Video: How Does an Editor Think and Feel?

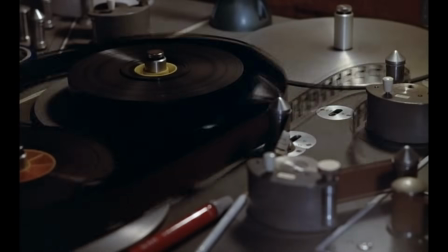0:00 Hi, my name is Tony, and this is Every Frame a Painting.
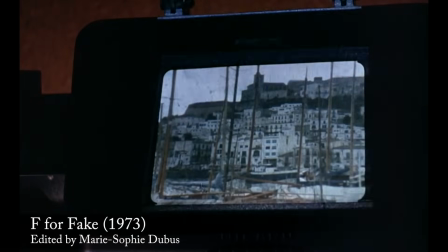0:08 The other day, someone asked me to describe my editing process.
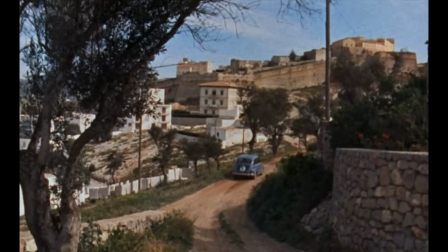0:11 So I started talking about organizing footage and doing selects, and she said, no, your actual process.
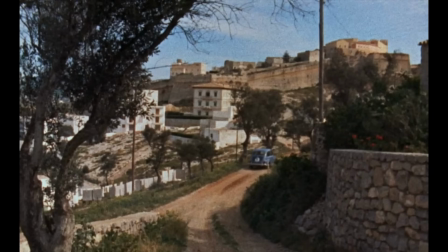0:18 Like, how do you know when to cut?
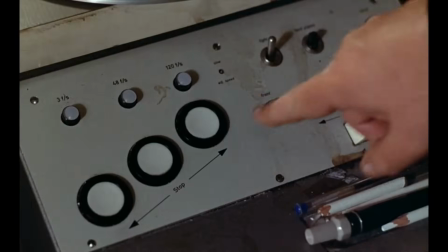0:23 And I couldn't describe it at all. Like a lot of editors, I cut based on instinct.
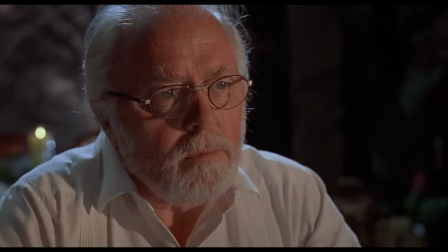0:29 Nothing gets in the way of the editing process. It's the process of your thinking. I don't cut from what I call knowledge. I have to come in tune.
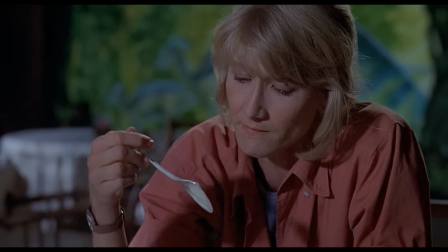0:38 I have to feel it. It's the same way for me. I have to think and feel my way through the edit.
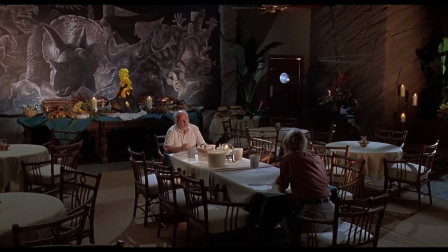0:44 So today, I'd like to talk about that process. How does an editor think and feel?
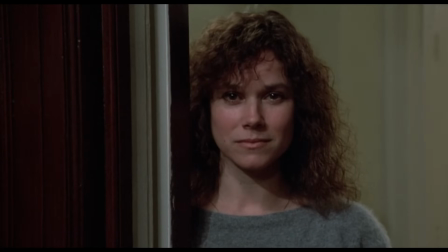0:55 The first thing you need to know is that editing is all about the eyes. More than any other factor, the eyes tell you the emotion of the scene.
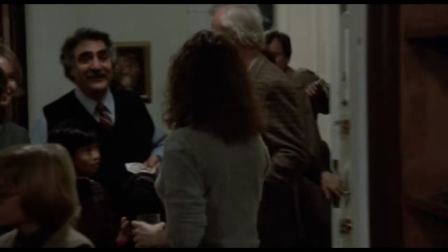1:02 And the great actors understand that they convey more through their eyes than through dialogue.
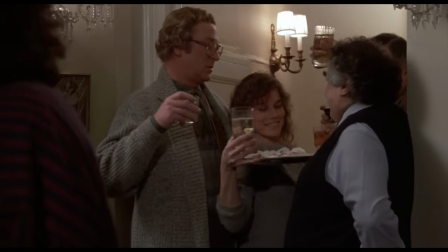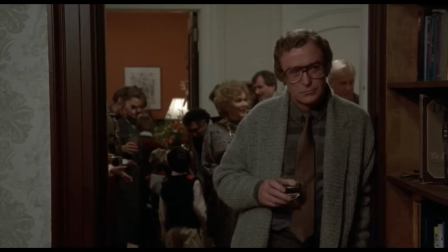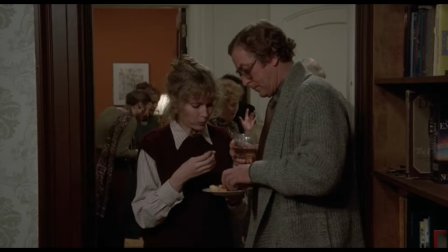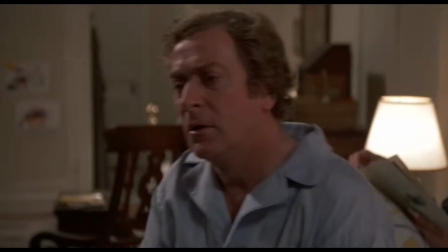1:32 That's what you're doing. And when I'm watching footage, this is what I'm looking for. Moments where I can see a change in the actor's eyes, like when he's making a decision.
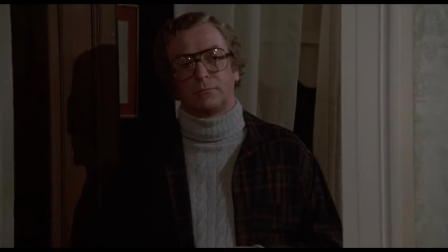1:45 Shots like these are powerful because they work so well with other shots. For instance, when we cut from his eyes to what he's looking at,
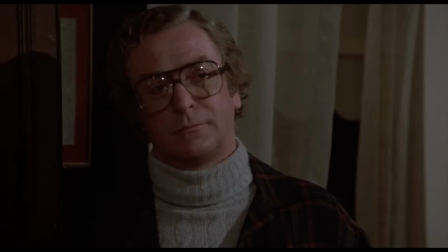1:56 it tells us, without words, what he's thinking. The next concept was really hard for me to learn.
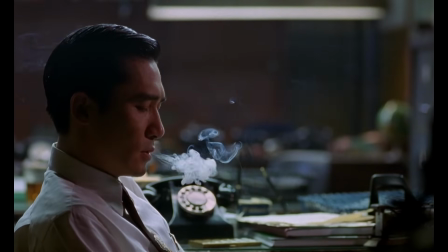2:05 Emotions take time. When we watch people on screen, we feel a connection to them.
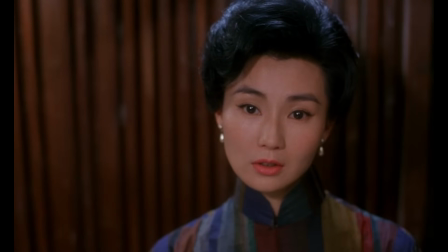2:10 And that's because we have time to watch their faces before they speak.
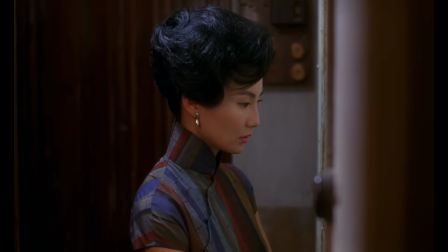2:19 And time to watch them afterwards.
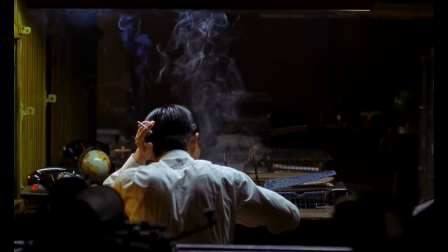2:26 Editors have to decide, how much time do I give this emotion? So let's try an exercise.
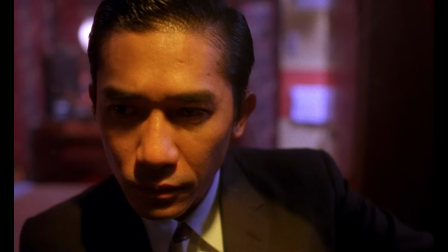2:32 Look at this shot. What do you feel while watching this?
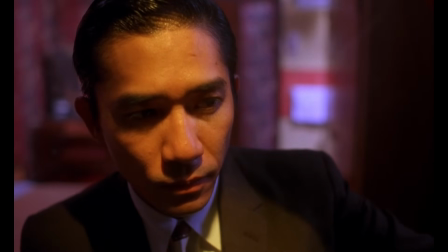Now let's try it again. What do you feel while watching this?
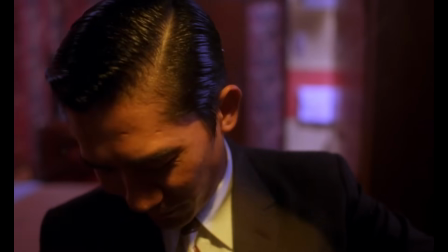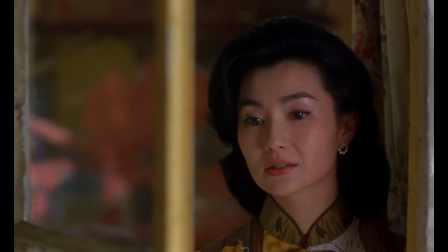2:56 Was it a different emotion? Editing is full of decisions like these, where four seconds makes a big difference.
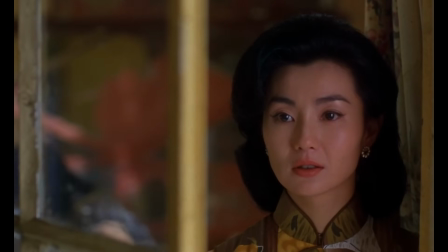3:03 And these choices are difficult. There are no right answers. Some emotions play better if you see them in a single, continuous shot.
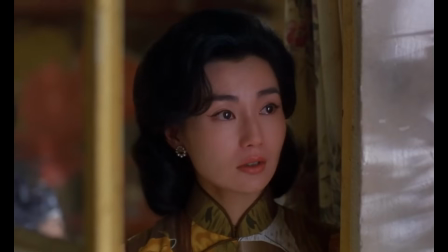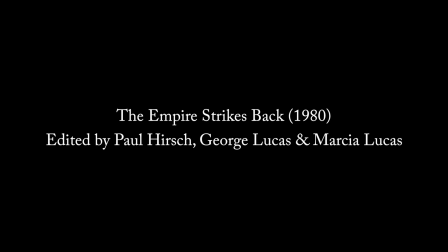3:19 But other emotions play better over multiple shots, so you can build up and come down. Consider this scene, where Luke Skywalker tests his skill.
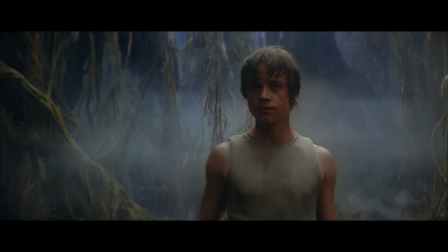3:30 To make this simpler, let's just focus on how long each shot is held for.
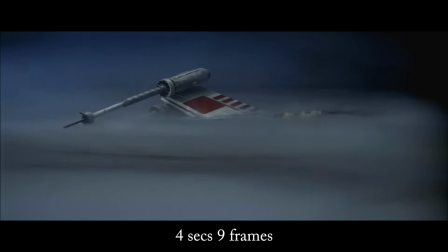3:38 Notice that as we build, each shot gets shorter and shorter towards the climax.
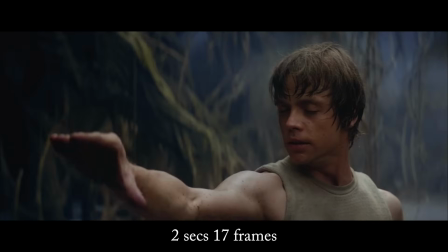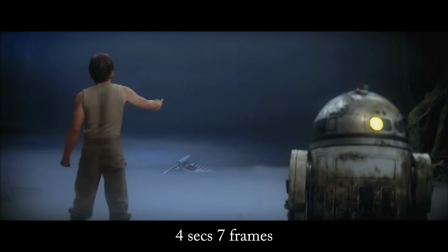3:49 But after five shots, we hit the peak and start coming down.
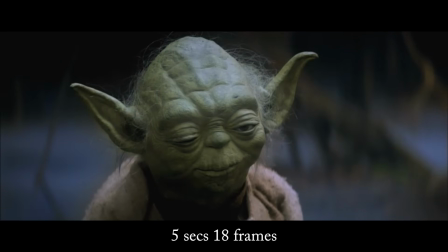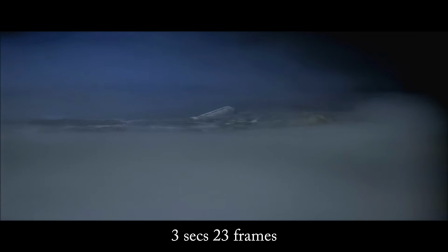3:59 Not only are the shots getting longer again, they're actually held for longer than they were the first time.